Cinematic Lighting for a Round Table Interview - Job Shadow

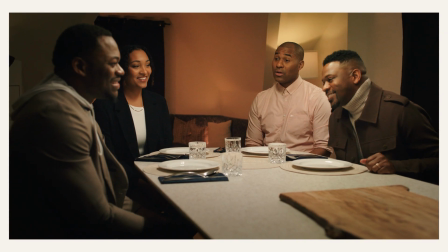260s
This was done in terms of forms of shooting casual conversations in slow motion, walk-ins, portraits of talent, and B-roll of the food. With all that information, we can properly schedule out the day of production, and that's the next thing that we're going to be looking at.
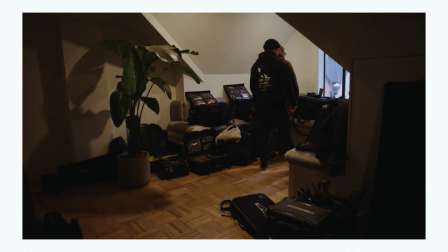272s
The day of production, we immediately loaded in and staged all of our equipment where we knew no one was going to be, as well as not getting in the way of any of the cameras.
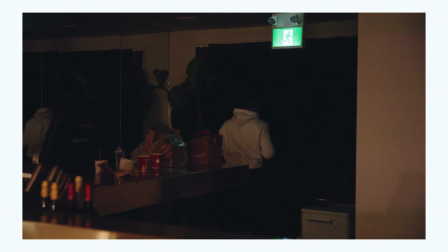281s
Generally, with any production, art department goes in and decorates the space initially, and the lighting team follows or closely works with them.
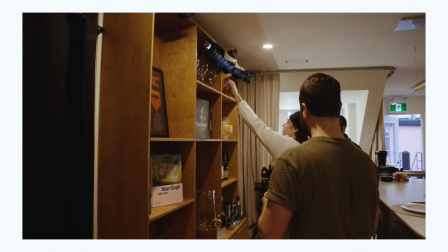288s
In this case, this was done simultaneously to save time. The windows were blacked out and fake curtains were added.
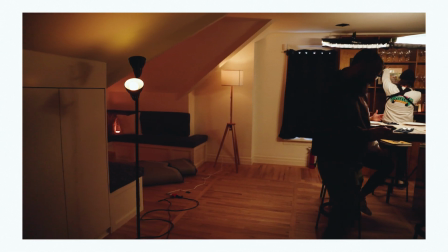293s
Lighting fixtures were assembled with multiple B7C bulbs so we could adjust levels. and small LED fixtures were placed on the bookshelf to add some motivating light.
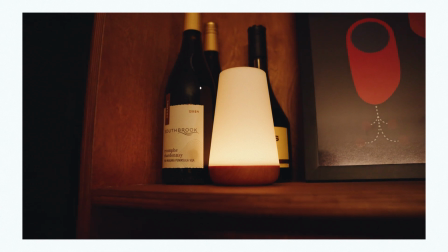302s
With all the set decks set up and we have some motivating light sources, the next thing that we're going to be moving into is the lighting. And this was a pretty difficult one to light because we're lighting 4 subjects instead of 1.
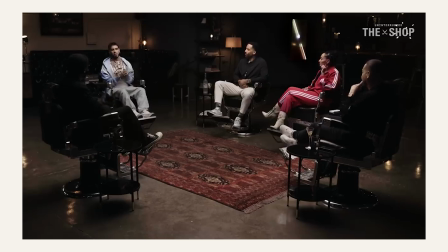312s
Generally, with these styles of talking pieces, a top lit source is used and usually boomed out over the talent.
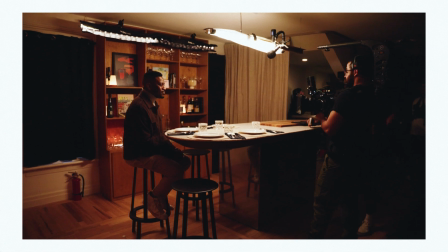318s
Luckily, there was a hanging light fixture that I knew that we could attach 2 Titan tubes to use as our main key source.
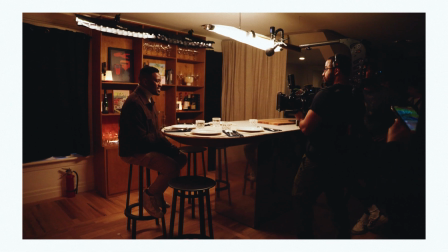324s
As this was pretty close to the talent, we used some diffusion paper to soften it up a bit.
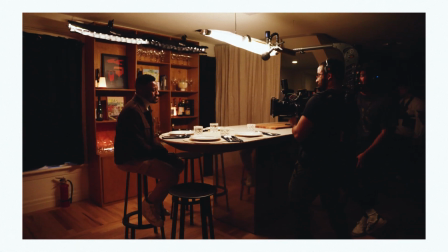328s
The next thing was adding some separation to the talent in the form of a hair light, so we used 2 Titan tubes on the top of the bookshelves to achieve this.
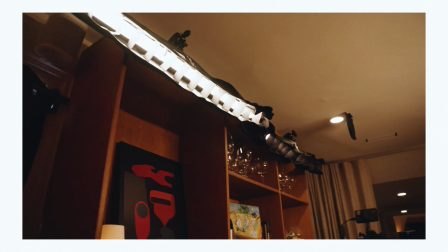336s
As these were hair lights, these 2 tubes had snap grids on them to control the spill.
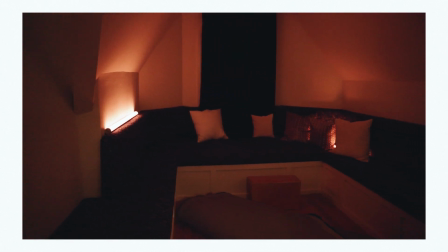340s
Lastly, we needed to splash some color into the background to raise the levels, and we simply placed 2 tubes on the couches and hid them with the framing of the talent as well as some pillows.
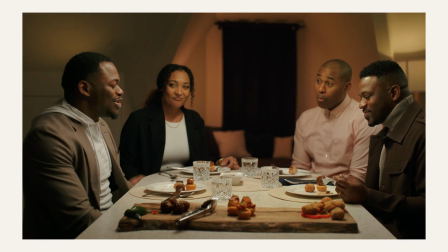349s
Now, tubes are one of my favorite light sources to use when lighting interior scenes or small spaces,
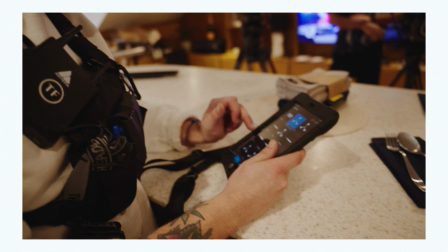354s
and the Titan tubes are especially great because we can rename each light, adjust it to any level or any color that we want,
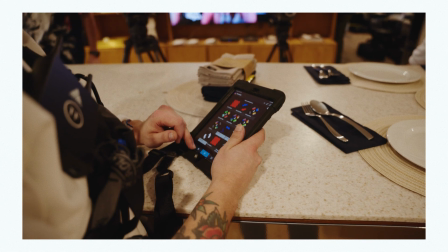361s
and control it all from an iPad. This is specifically useful when dialing in a setup like this because we are relatively lighting a big scene.
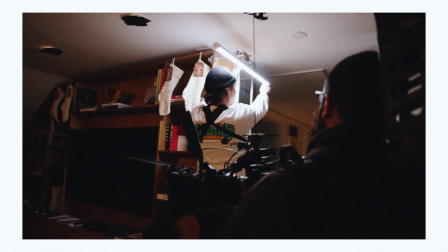367s
A perfect example of this is that we needed to light the walk-ins of the scene, and we clamped a tube to the room entrance as our main key light. And that's lighting out of the way. The next thing that we're going to be looking at is the cameras and lensing and support and the methodology we went into choosing some of these things.
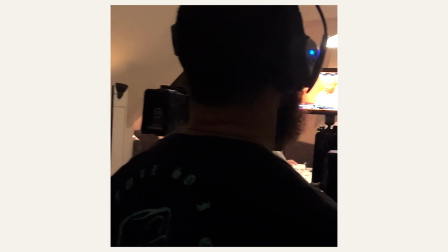382s
This was a 5-camera setup, and we used 4 of our in-house cameras, which were 2 red Komodos, a Sony FX6, as well as an FX9.
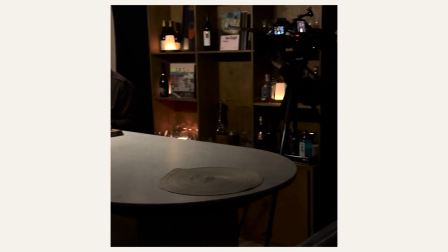390s
We rented an additional red Komodo off our key grip, and I would recommend anytime that you're running a production,
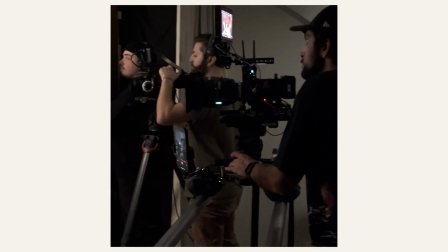395s
ask any of the crew members if they have an additional gear that they can bring on to either save you time or money with any rental houses that you're dealing with.
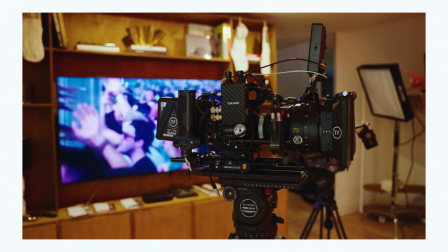402s
The lenses that we used were the ARRI Master Primes as well as an additional DZO Vespid Prime.
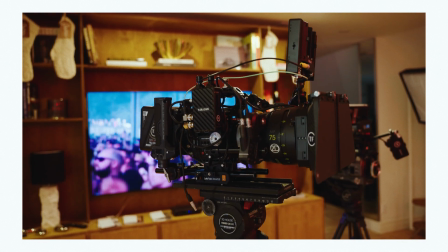406s
We would love to use all the Master Primes, but we knew that the limitations of the focal lengths in the kit, so a Vespid 90mm was used in addition. I knew we had a pretty good colorist in terms of the post-production, so I wasn't really concerned about matching all these cameras as well as lens combinations.
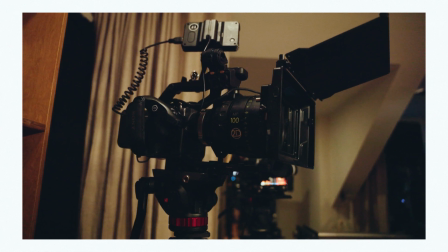420s
Now, the Master Primes are Super 35 lenses and the Sony cameras are full frame sensors.
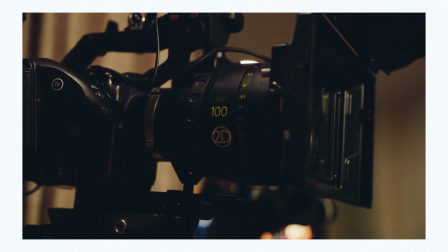425s
I knew that this was going to be a problem as we could use a longer focal length on the Sony cameras to avoid any vignetting of the lenses.
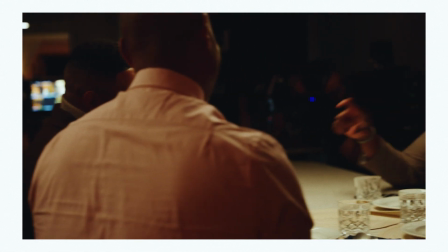431s
We first had the talent come in and get situated, and then we shot some off-speed B-roll of them talking.
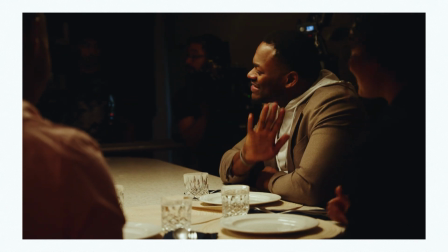436s
We shot this on a 50mm to look like we were observing them. Then we shot a group portrait to use this as the main title card shot.
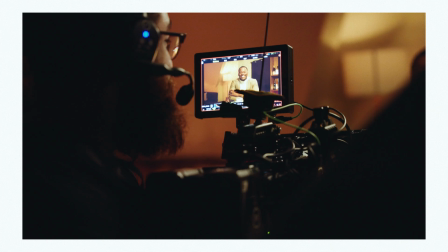442s
In addition to that, we shot each single person as a solo portrait. This was all shot on a 25mm to give you that close and intimate feel. And then we got some walk-in shots of each of the talent to add some variety to the piece. At this point, we were ready for the main production, which was all the conversation pieces over the food. So we had the chef bring in the food, and then the conversation naturally happened, and this was running for about 30 minutes to an hour per topic.
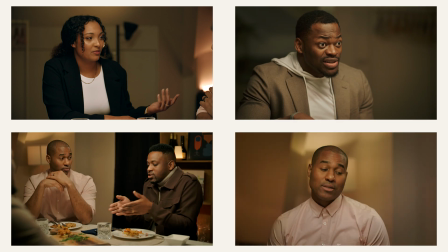464s
Now we have 4 people that we're going to be focusing on. So we're going to have 4 medium to tight shots of each subject.
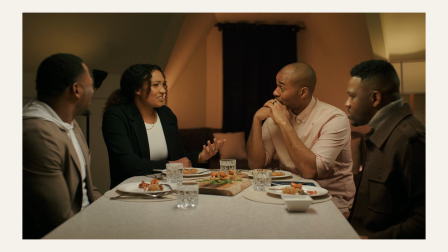469s
In addition to that, we're going to have a main wide dolly that's going to be carrying this piece in terms of the edit. I knew that this was going to save us because it was a pretty easy angle to switch to when looking at the post-production.
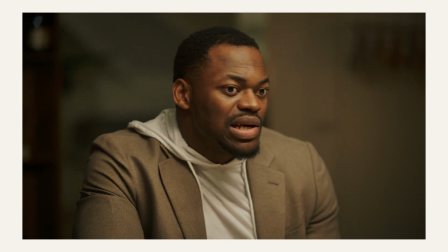479s
It would be very jarring and not organic if we just had tights of all the subjects.
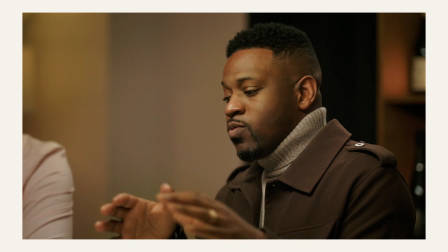483s
We needed a master wide to really carry this piece forward and see the conversations happening between people.
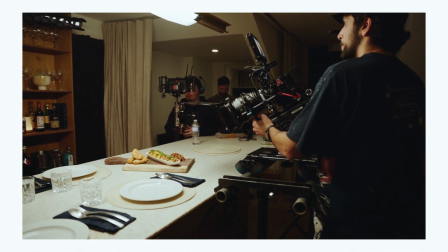490s
After that, talent was wrapped, so we shot some B-roll of the food in an empty setting to use as filler shots when the chef was talking about the food.
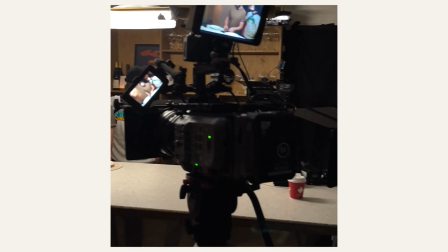497s
It's really important to make sure that you plan out how things are going to be shot, because this will save you a lot of situations where you don't have a lot of time on set.